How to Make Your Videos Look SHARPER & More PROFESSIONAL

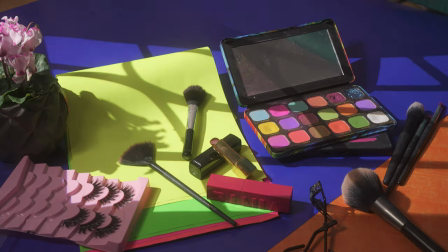Picture profiles are presets that adjust the camera's internal settings including sharpness, contrast, color and more.
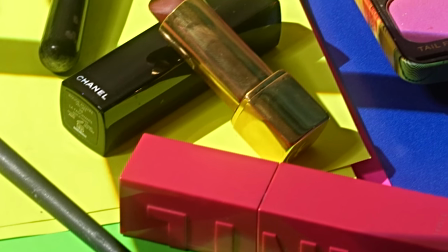A higher sharpness setting adds more detail to the edges in an image and makes it appear a little bit crisper.
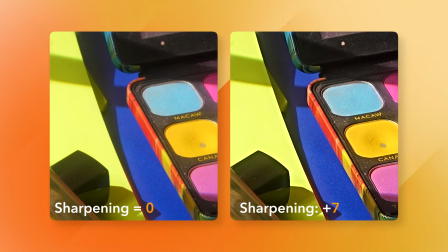However, too much sharpness can make the image look weird and have like digital jagged edges.
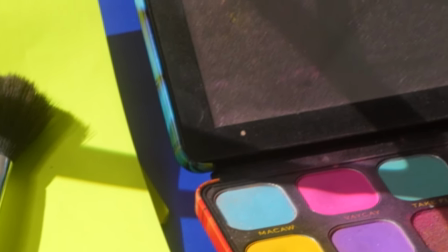Low sharpness makes the image softer, which can look a little bit more natural but could lack fine detail. Picture profiles also control contrast, which indirectly impacts how sharp the image looks.
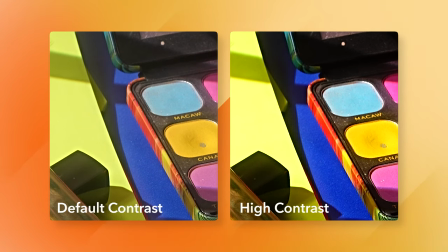Higher contrast tends to make detail stand out more, giving the impression of a sharper image. While lower contrast, which is more common in flat profiles like S-Log or C-Log can make the image look softer out of camera although it provides more flexibility for sharpening in post-production. Choosing the right picture profile depends on whether you want to fine-tune the sharpness in camera or leave room to mess around with it in post-production. Now white balance doesn't directly affect camera sharpness but it does
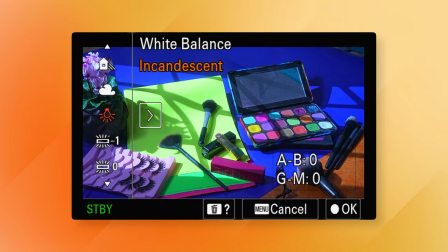play a role in the overall clarity and perception of an image,
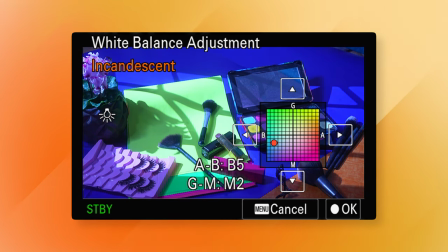which can impact how sharp the image appears.
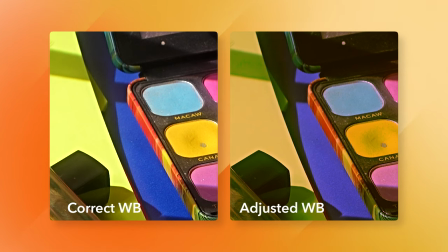When you get the white balance wrong and you have to fix it in post, you're gonna have to push the colors in all different directions and you have to go to the extreme. And when you fuck around with it too much, you get a weird looking image that could have artifacts and more visible noise, and that makes your image less sharp. So get your white balance right. The best way to learn all of these things is to just keep shooting and keep making mistakes and they'll instinctively get installed in your psyche. And that's how you learn. And speaking of learning, check out my other videos.